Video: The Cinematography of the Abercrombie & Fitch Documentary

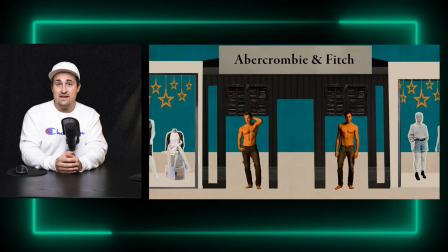(4:06)
These poppy stylistic edits some people really liked as part of the show, and other people thought they were a bit over the top and unnecessary.
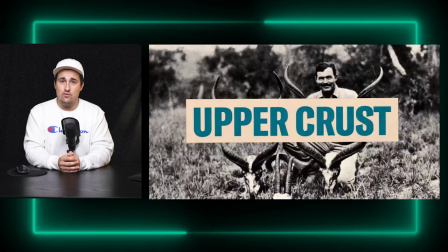(4:13)
Myself personally, I fall on the side of actually really liking them because they follow a certain beat within the story. Early on in the documentary,
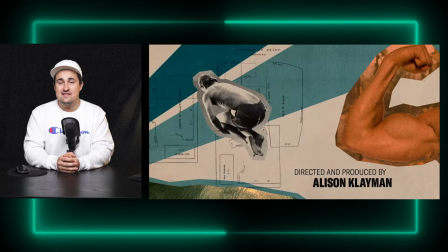(4:20)
they described that a common thing that teenagers would do with the magazines of Abercrombie and Fitch is they would cut out the models and put them up in their room.
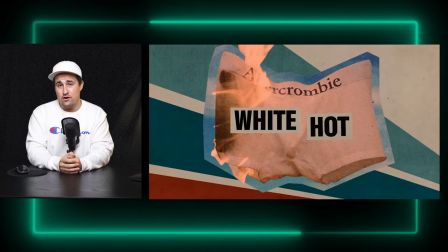(4:29)
This style of cutout and paste editing for some of the graphical montages makes for a really interesting tie-in to the story.
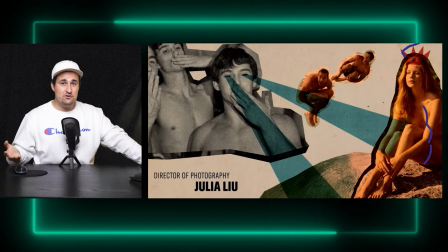(4:35)
And practically, it's actually not that hard of a thing to do if we look at this title screen right here all we see is a bunch of different layers what they do is they put a motion in it and a move on these different effects and it comes together and it looks really
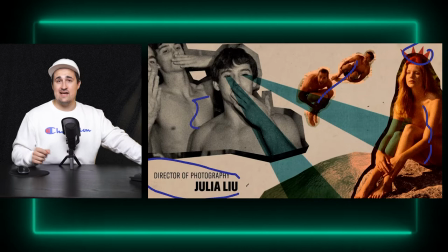(4:48)
nice it kind of like a like a faux amateurish design it really does establish a good connection to the old school magazine cutting
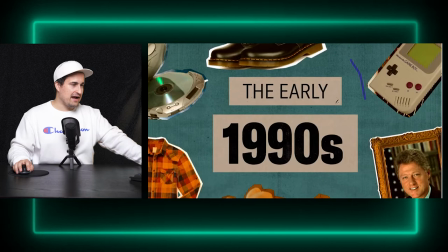(4:56)
out that they're talking about in the documentary and i because of that i think it's well done so for this one they're talking about the early 1990s and again they just have their blue background they've got some interesting like titles within these
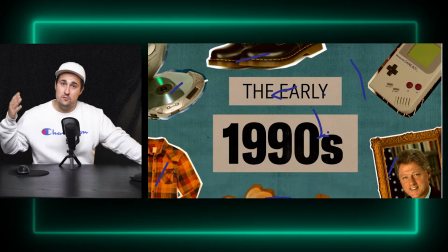(5:07)
borders and then they just cut out whatever it's a really cost-effective way to communicate these ideas so from a production standpoint they've done their job in
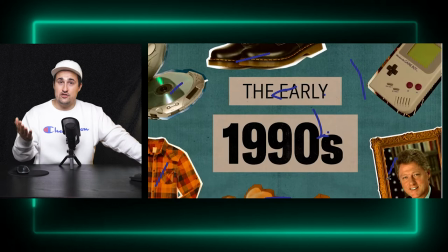(5:16)
saving money and potentially you know making an efficient product and on the creative
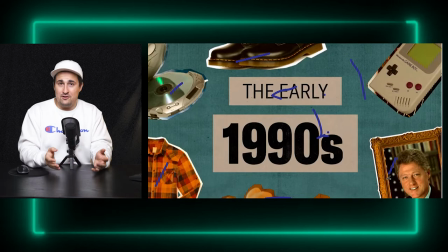(5:21)
side they've fulfilled those obligations by connecting it to the story and making it look interesting for the viewer but the
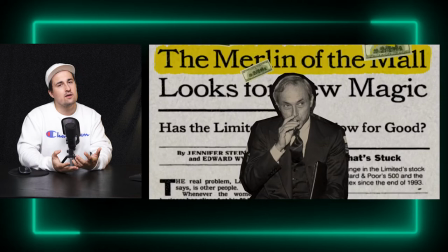(5:27)
way they bring static objects to life so where other documentaries would just put a picture of someone.
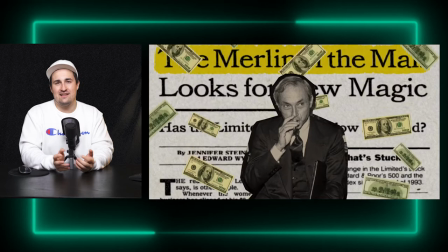(5:33)
White Hot puts a little more creative flair into it. They cut them out and then they put the little jiggle onto the characters, the little wiggle, which brings them to life.
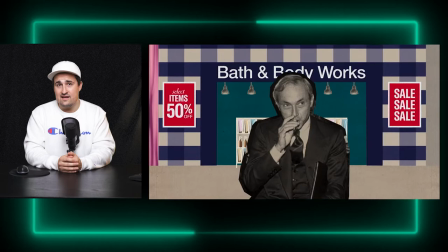(5:41)
It's almost like a photo to video type manipulation. It's interesting, it's stylistic, and it's a fun take on this particular style of animation.
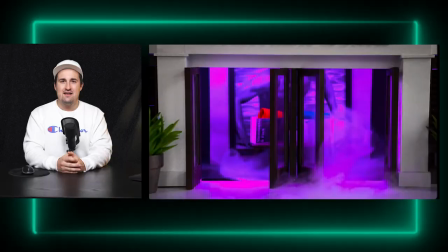(5:51)
Now we move on to perhaps the most charming part of the production, which is the use of miniatures.
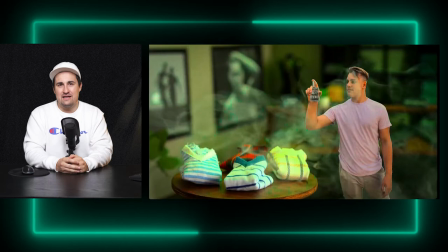(5:56)
I gotta be honest with you guys, when I saw that they were using miniatures for a small part of the documentary, my heart just skipped a beat.
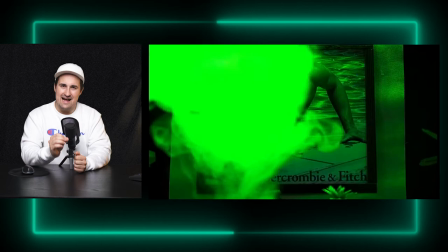(6:02)
I love miniatures. And it's interesting because they don't call attention to the fact that they're miniatures. It's almost like they're trying to hide it.
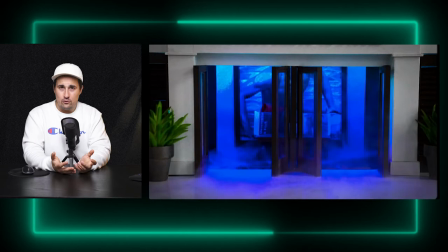(6:08)
Like they show the doors of an Abercrombie and Fitch location. They walk through some of the employees and they even have some cool smoke and lighting effects.
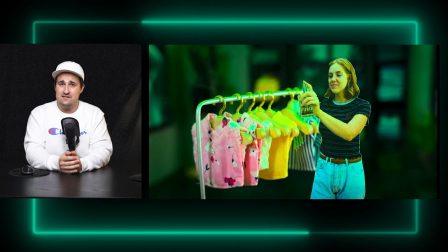(6:16)
And you can just tell that they're miniatures because of the perspective and the way that they react to the elements in the scene.
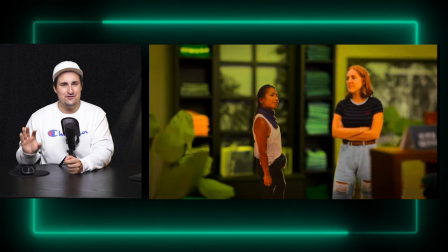(6:21)
I swear to God, they even do this little rack focus on one of the miniatures. That's just, it's just so cute.
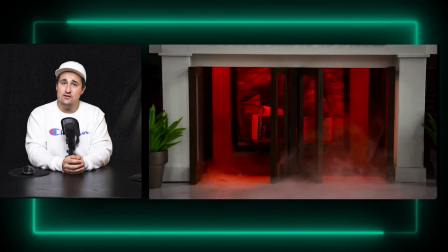(6:26)
God damn it. But what they do accomplish is that they provide an increased level of production value and visual variety to the
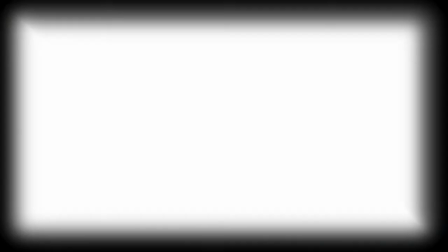(6:32)
film which i wasn't expecting from this documentary they're only in a film for a brief moment but they do add some charm to the production
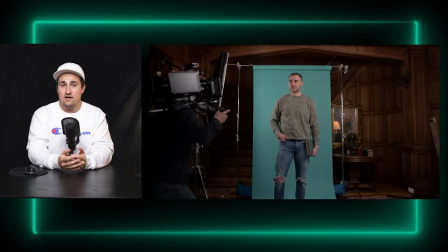(6:39)
the next element we're going to talk about briefly and i mean briefly because it barely shows up in the documentary occasionally we have our subjects mostly
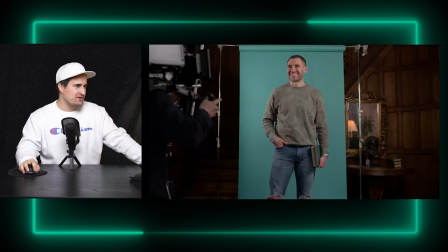(6:47)
the ex-models that they interview posing in front of a photography backdrop they do this like candid style photo shoot i say photo shoot but it's not
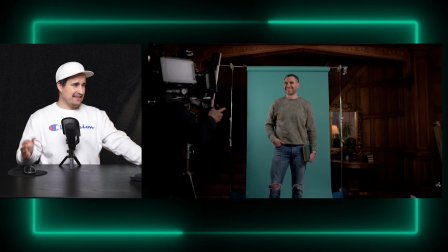(6:54)
really a photo shoot like they're just they're recording them but that we never see that angle either like it's just like a prop and in
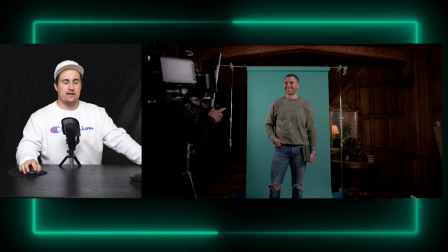(7:01)
that way that's like a super expensive prop that they just they use the camera guy and the camera is a prop it's interesting i take that the reason they're doing this is one they needed some introductory b-roll and they potentially only had the location and the time of the person for
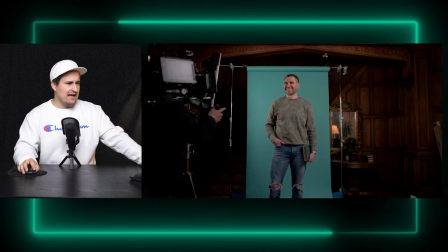(7:15)
that day it does have a small callback to their role with the company previously so that's something it does feel a little out of place though I mean you
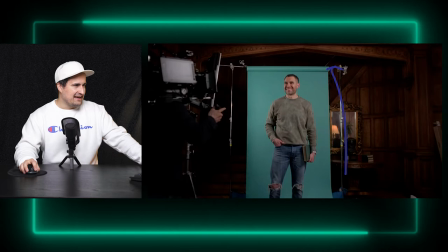(7:23)
could just see it's hastily set up you have like the c-stands and then like I don't know like this really hideous blue backdrop behind
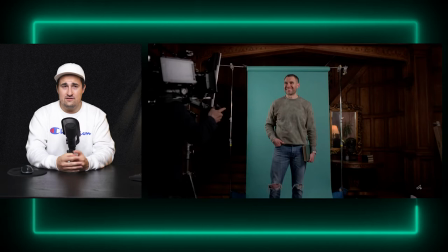(7:31)
uh like it's fine you could see that it's like in the location that they were filming though these are used sparingly through the documentary so I'm not taken
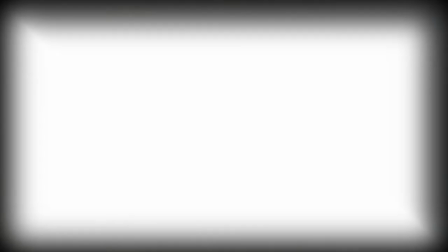(7:39)
aback too much by them but they are a little confusing for me next I want to talk about White
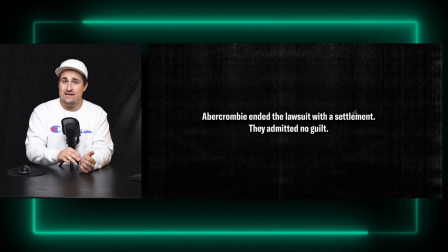(7:45)
Hot's title cards so title cards or intertiles in film are inserts of text which the audience is supposed to read.
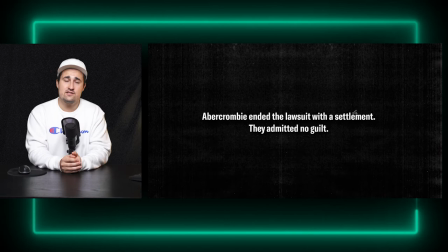(7:52)
Typically these are very straightforward and they're usually placed on a static or relatively unbusy background just for the purpose of clarity.
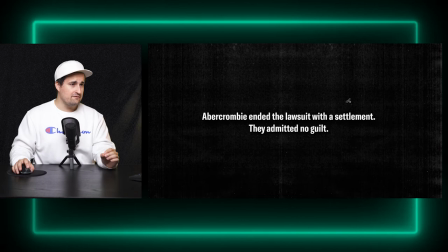(7:59)
White Hot displays some pretty interesting looking title cards. What it is is it's just some simple font on this black film grain background and the gritty color of the black the background of the title card does add a certain drama that the other scenes don't have.
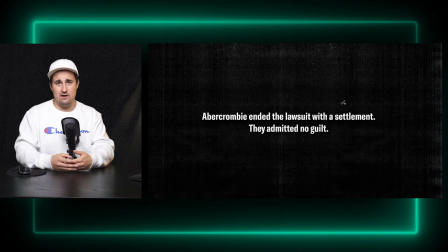(8:13)
Like this large black foreboding background does help communicate the gravity of the text, especially in this one where they're talking about the results of a court case.
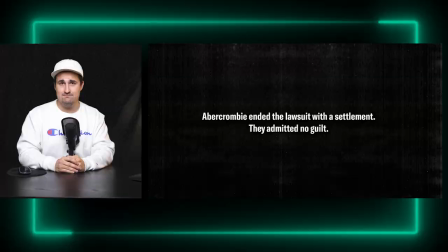(8:23)
I think for a documentary that really flourishes in its graphical style, they showed surprising restraint in the development of these cards, and I like that in this documentary.
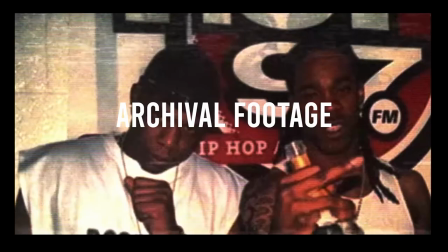(8:33)
Another element that this documentary utilizes, which a lot of documentaries utilize, is archival footage.
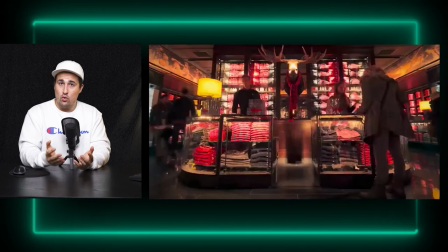(8:39)
So the archival footage in this documentary ranges the gamut from historical footage of old stores to old commercials
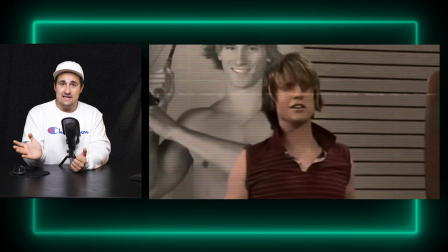(8:45)
to being modern enough to include social media snippets and little videos shot on old phones.
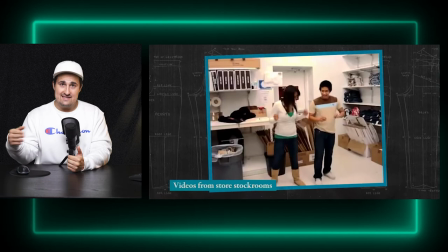(8:51)
They portray this information to you in a variety of ways. Sometimes they just play it outright in terms of a video.
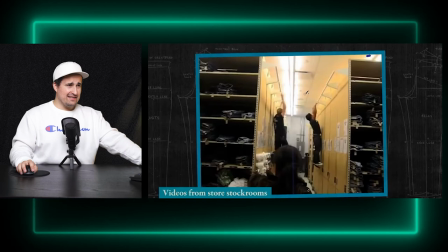(8:56)
Sometimes they put the video inside a graphical box or some sort of like creative framing to make it more interesting. Like if we look at this one here, we have what could be early smartphone footage.
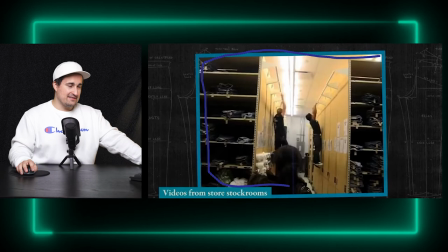(9:07)
I don't know what time this was taken, but it's just put inside a box, essentially is what it is. They've used a clipping mask to put it inside a box. And then they've added this design, which is breaking down a pair of pants and where the measurements and the seams should be.
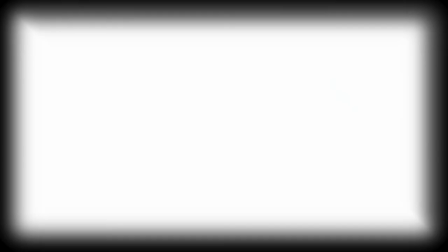(9:21)
And that's more interesting than just playing the footage.
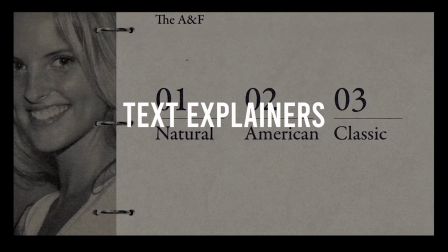(9:26)
The next element I wanted to differentiate from the graphical interludes, and I just wanted to call this one more text explainers.
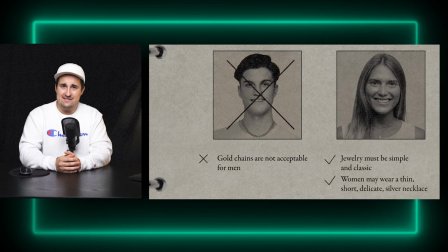(9:32)
WhiteHot uses this animated text explainer to convey information to you that is particularly important for you as a viewer to absorb,
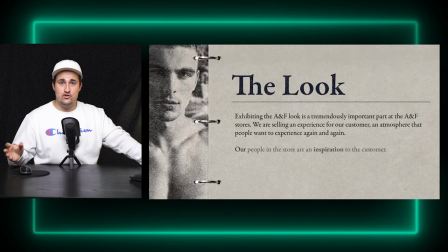(9:40)
so not as fast-paced as the montage graphical style. One interesting part is when they're describing what an Abercrombie & Fitch worker should look like.
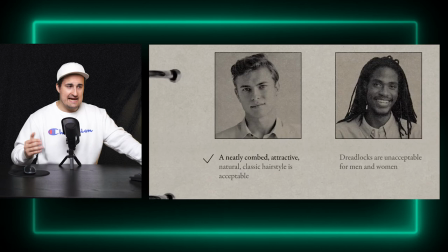(9:47)
They do this binder effect where the whole frame keeps moving and there's no cuts. The text appears, you get a chance to read it, and then they move on.
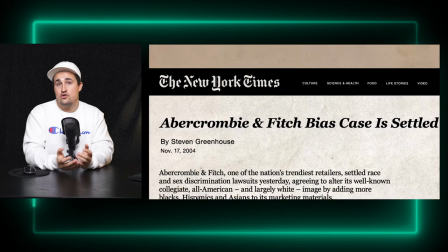(9:55)
Effects like that allow you to combine the text information you need to convey to your viewers with the visual information to help support that text.
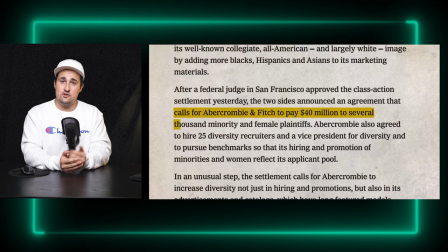(10:02)
There's also times where they need to bolden the text by highlighting it in a newsprint.
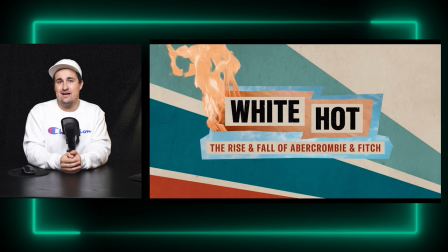(10:06)
These are important things to think of as a producer and an editor because ultimately it helps to support the point you want to make in your film.
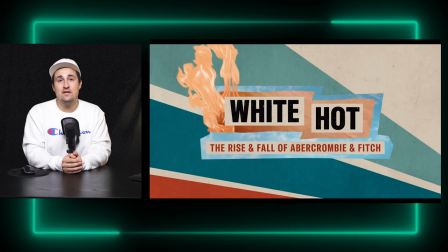(10:12)
So that was a breakdown of all of the visual elements in White Hot The Rise of Abercrombie and Fitch. What did you think of the film? Let me know in the comments below.